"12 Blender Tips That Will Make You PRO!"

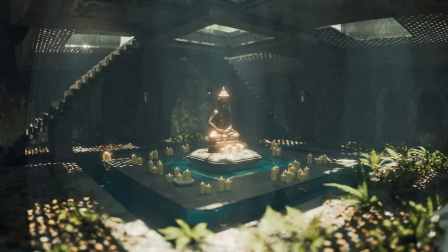0s
So I've been using Blender for 5 years, and I have learned a lot since I was a beginner.
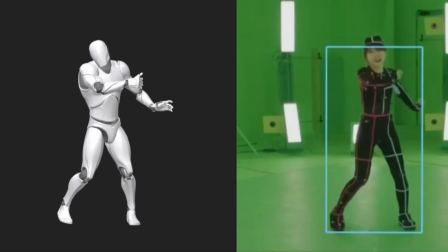4s
Today, I would like to share some insights with you. I would like to show you some tricks and tips that helped me a lot with my work and saved me a days of my time. You will know all these tricks and tips that if you implement them to your workflow, you will work and perform more professionally.
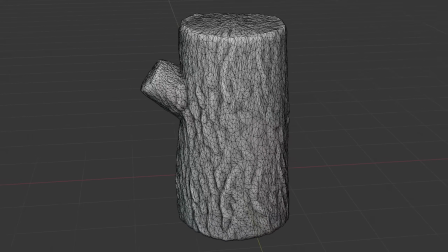19s
By the way, all these tips are not for a specific thing, but all of them are equally important. So anyone who uses Blender can use them. Volumetrics is one of the best ways how you can add depth to your renders.
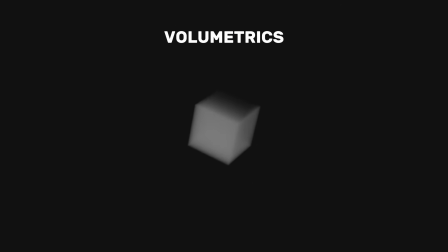30s
Volumetric shaders doesn't have a surface. Instead, they simulate how the light rays scatters, absorbs and transmits inside the medium.
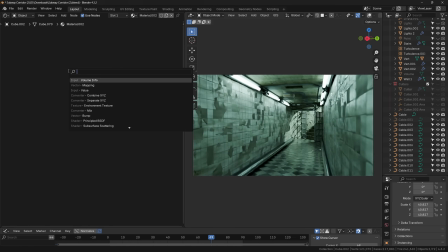38s
The most simple way how we can add volume to your render is by adding a cube, make it bigger so it covers the whole scene, or you can use this shader for the world settings.
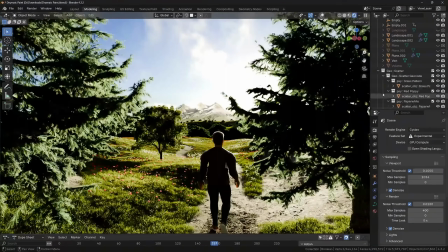47s
Another reason why you should use volumetrics is that they can make your renders more cinematic, and there are many reasons for this.
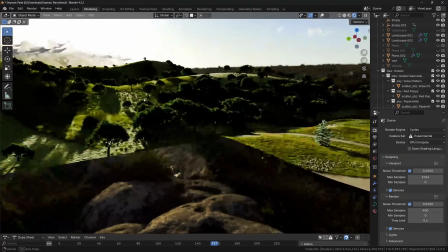53s
The first one is that you can use a volume to set a certain color of the scene, which means that you can set a certain mood with your render.
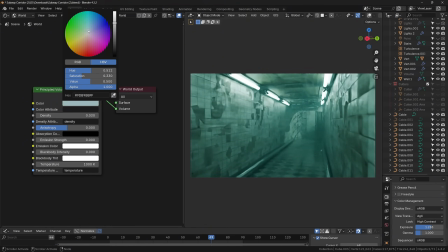59s
Basically, it works as a color filter.
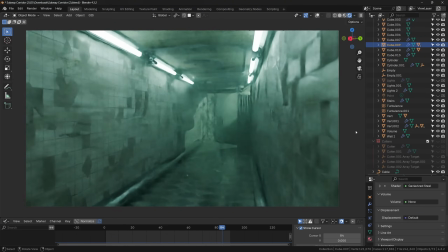61s
Another reason why volumetrics can make your renders more cinematic is that it will create that cool glare effect around all the light sources,
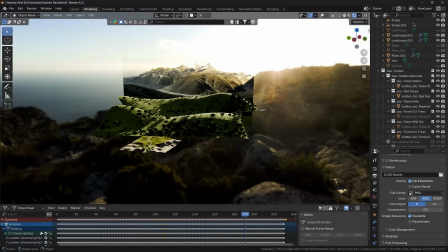68s
which makes the render look more interesting. And finally, it can save you from making background.
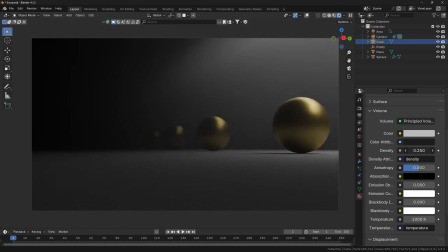73s
Because when you use volume, the objects that are further from the camera will gradually disappear behind the volume.
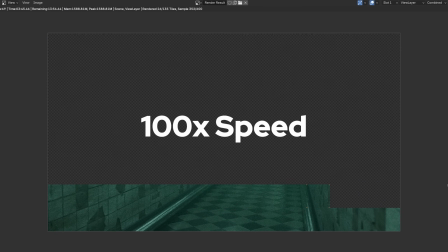79s
Now, the only downside is that volumes take more samples and time to render. So if you want to have alternative option, you can use a mist pass,
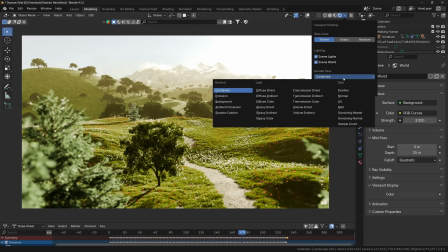86s
which is a render layer that will extract depth information of the scene and convert it into
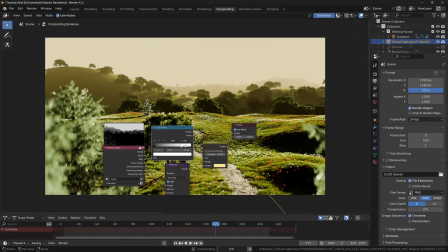91s
black and white texture that you can use in the compositor as a substitution for the volumetrics.
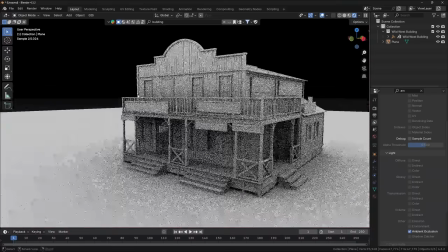96s
The ambient occlusion in Blender is a very underrated feature. Most people don't use this feature because they don't know how, or they even don't know about this feature.
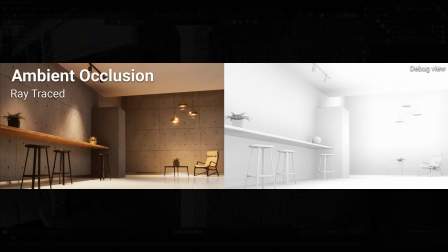105s
A simple explanation for ambient occlusion is that it's a shading technique which darkens creases,
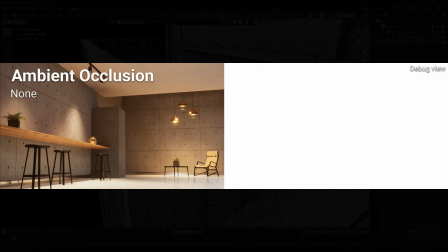110s
corners and nearby surfaces to simulate soft shadowing caused by indirect lighting being blocked.
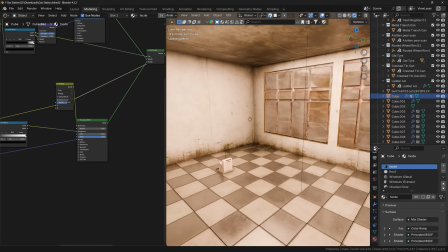116s
This means that you can use ambient occlusion to bring two or more objects together, as you can see here on this example,
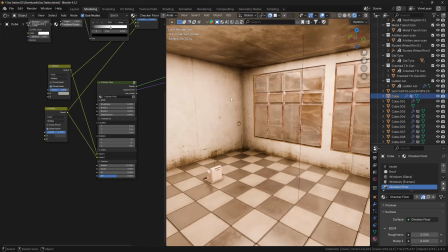122s
where I used ambient occlusion node to create that crunch, which is pretty common when you look on reference images.
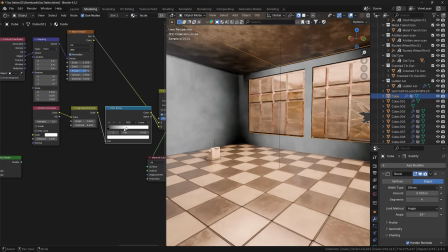128s
To make it more random, you can add a noise texture and combine it with the ambient occlusion with a linear light operation.
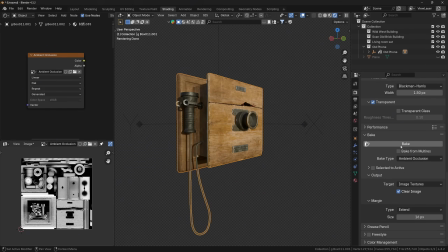134s
You can also bake the ambient occlusion data to a texture, so you can export it or use the same data on different objects.
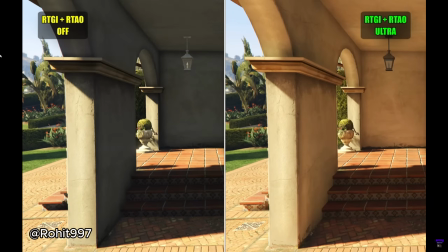141s
Ambient occlusion is also very common for games because it adds to realism and is faster to calculate, and you can calculate it in the real time.
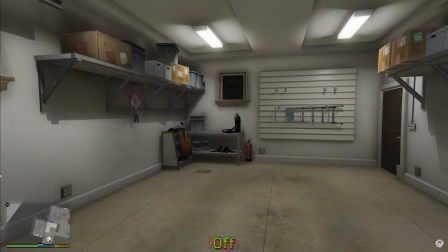149s
In fact, ambient occlusion is so helpful, can speed up your rendering in cycles up to 3 times,
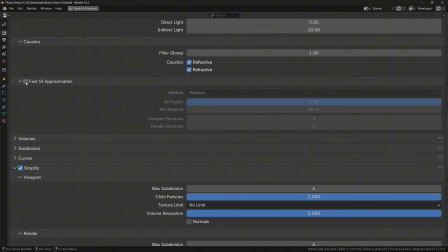154s
which can be done if you go to the render properties, go to light paths, and enable fast GI approximation.
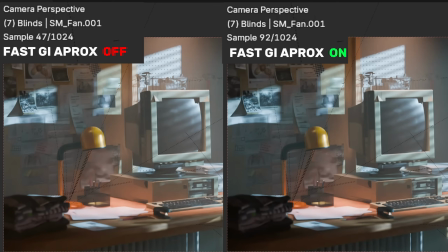161s
This feature uses ambient occlusion as an alternative way how to calculate indirect lighting, which takes most of the time when you use ray tracing.
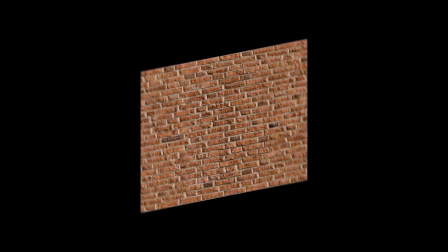169s
You can also add more light bounces to make it more realistic. And if you ever used PBR materials, you know that most of these materials also have ambient occlusion map.
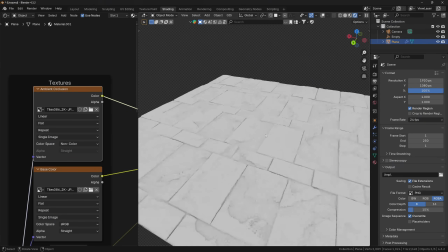178s
This map basically adds some micro shadows, and it's usually combined with the color map.
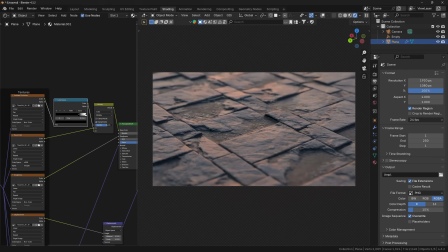183s
By multiplying the color map with the ambient occlusion map, by using a multiply operation on the color mix node.
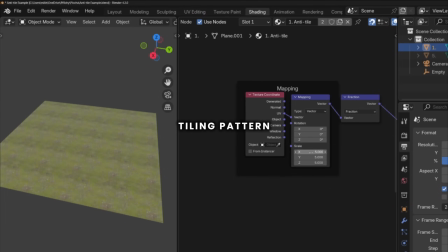189s
If you ever used PBR materials, you know that once you tile them too many times, you will get this unnatural repeating tile pattern.
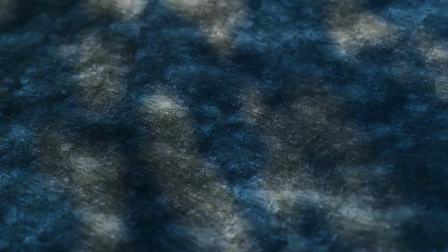196s
However, this can be easily solved with a combination of different methods and a few nodes.
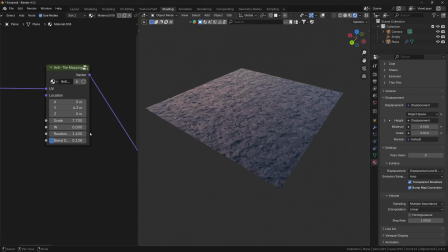201s
I made this custom anti-tile node group, which works as alternative option for the traditional mapping node.
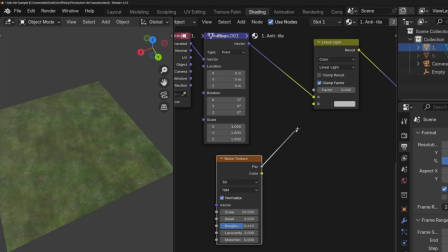207s
You can get this node group on my Gumroad page. I'm going to leave the link in the description under this video.
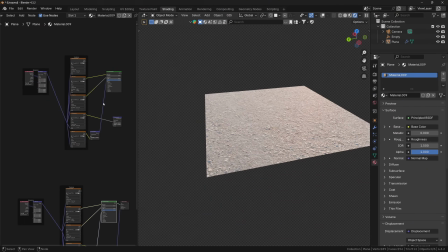212s
Another way how we can hide this repetition is by using a combination of multiple materials.
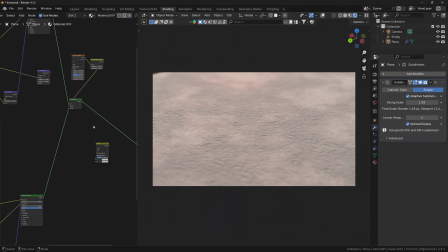217s
For example, you can use 2 different ground textures and blend them with a mix shader node by using a custom inpainted mask,
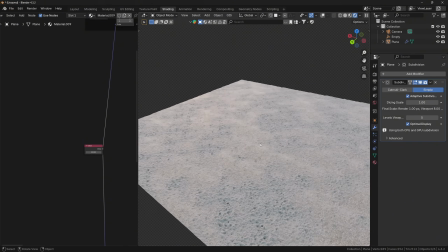225s
or you can use a noise texture.
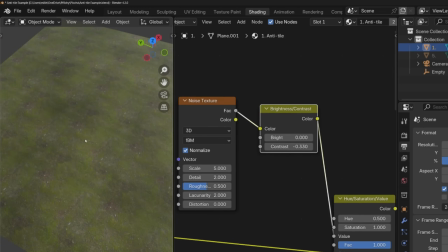227s
And the last way how we can hide the repetition is again by using procedural textures like noise to randomize the value and the saturation of the texture.
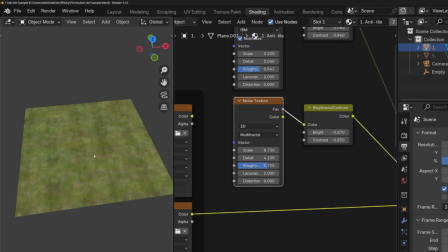235s
This way you will randomize the brightness of the color map, which can make the material look patternless.